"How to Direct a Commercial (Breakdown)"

What's up guys welcome back to the channel if you're new here my name is Drigo I do video production for small to medium-sized businesses here in South Florida
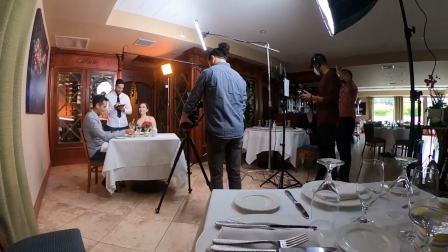anything from TV commercials to corporate filmmaking and today I'm taking behind the scenes into a 30-second commercial they're there for one of our clients I'm gonna show you the video first and then we give you a full breakdown and behind the scenes on what it took to put that together let's get right to it
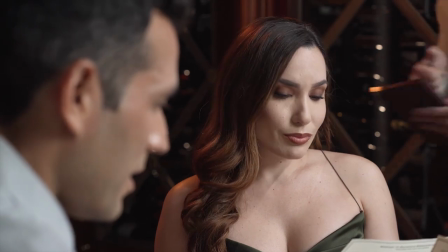I'm so glad that the restaurants are finally open again I'm gonna take your order I have the fish with the cream
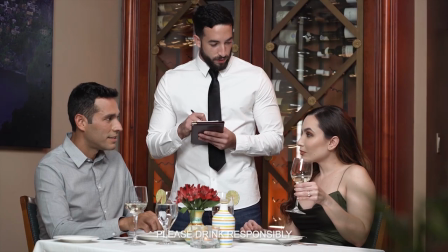sauce holy lemon and for you miss i want a divorce
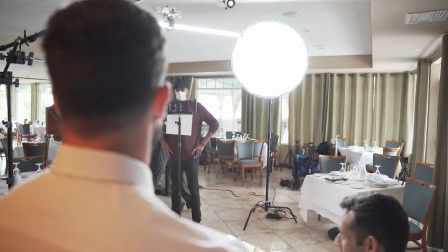i'll be back with some breadsticks hi so with this shoot we had three talents which is going to be the wife the husband and the waiter
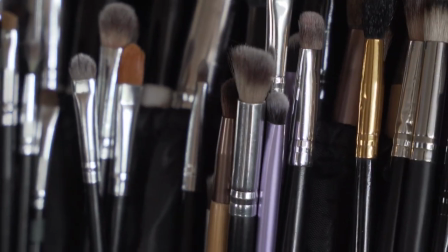i usually like to schedule the girls first just because their makeup takes a lot longer to get done hair all those things and i usually like to stagger people especially right now with COVID happening I think it's a little bit safer for everyone on set but then you don't want people just standing around not doing anything not having a wardrobe stylist what I usually tell the talent to do is to bring three to five clothing options that they really love don't fit what we're doing this is just because you know if you get on set you brought a dress that didn't really look good with what he was wearing or didn't look good with the background you're gonna want to have options while the wife was getting ready doing makeup we pretty much
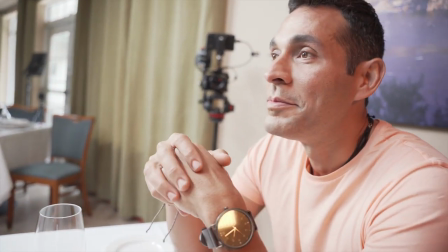had the other talent the husband we just had him sit down him and the behind-the-scenes guys so we can get an idea of framing you know we had about four hours to do this video so I wanted to be able to utilize time so for me to sit there and wait
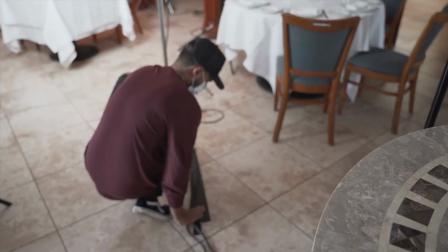for her to do the makeup to figure out the shot like I just didn't have time for that so here as you can see I'm putting down gaffer tape over the wires the
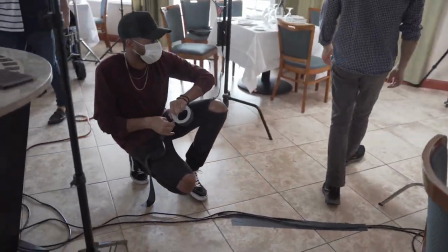last thing you want is somebody tripping over some wires breaking stuff it's super inexpensive for you to have and it's
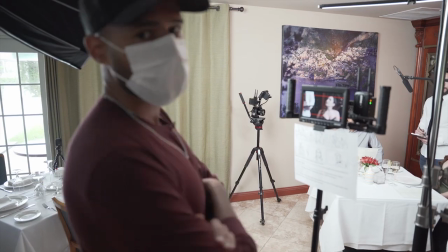a great tool we actually used it for another instant here in the video so now pretty much we got the mark of where he's gonna be sitting there
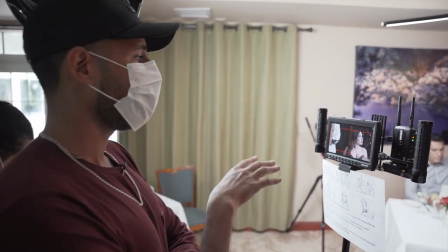so now we're gonna get some gaff tape to put on the ground so we know that when we shoot this from all different angles we
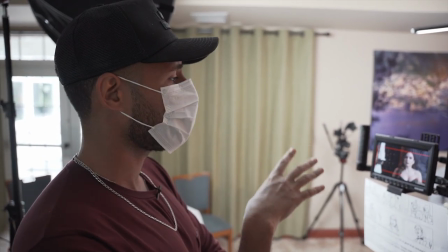know the exact same spot that he's gonna be at over and over again because we want that consistency throughout the whole production the camera for this that we used
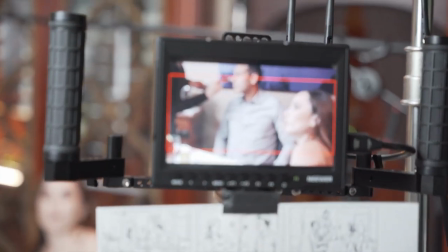it was the a73 i did have a director's monitor on this shoot for a lot of different reasons one allows the dp to be
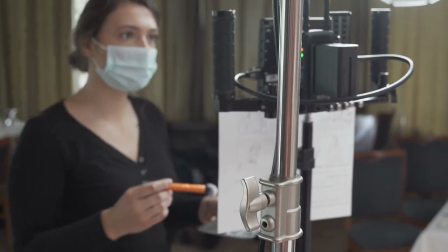around the camera doing what he needs to do but then also you know having a makeup artist there her being able to see what's happening
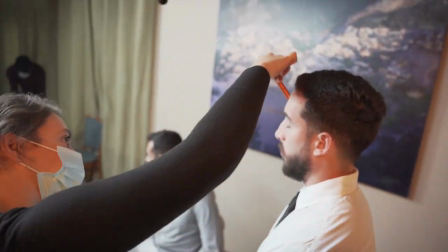on the camera and being being able to like oh maybe it's a little too glossy here or he's looking a little sweaty she's able to come in and
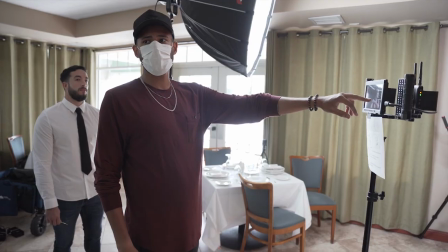do what she needs to do why don't we just throw the light back in here.
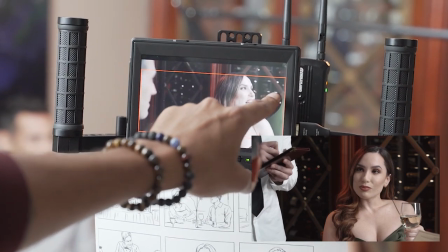So pretty much we're just trying to bring some separation there with the light to be able to add some texture.
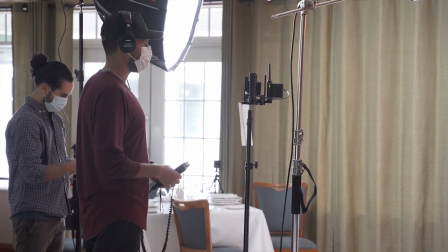So we pretty much figured out our first shot that we're going to be doing over the shoulder focusing on the wife and that's the other thing too. I always like starting with close-ups versus you know I hear a lot of people talking about start with the big wide shot you know
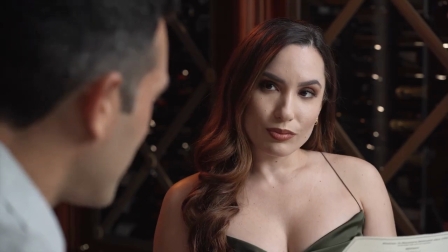as you saw the beginning of the commercial we used the wide shot twice on this so I like doing close-ups because I want to be able to
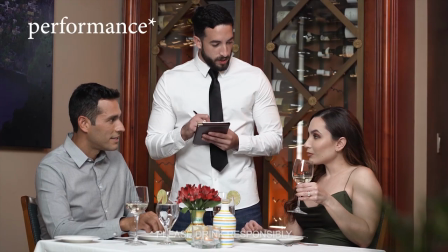get the best possible delivery from the actors, right?
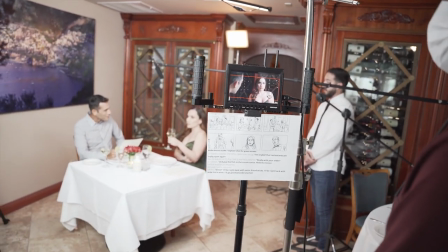So if we're doing wides all the time in the beginning and then we finally do the close-ups, they're going to be way more worn out.
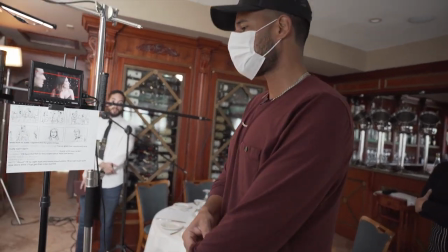You're saying the, I want a divorce. It's more of like you're feeling relieved.
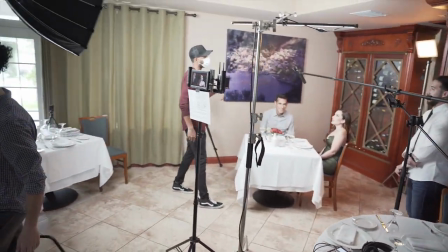You've been holding this back. You're like, man, I already called my girls. I don't know this is going to happen.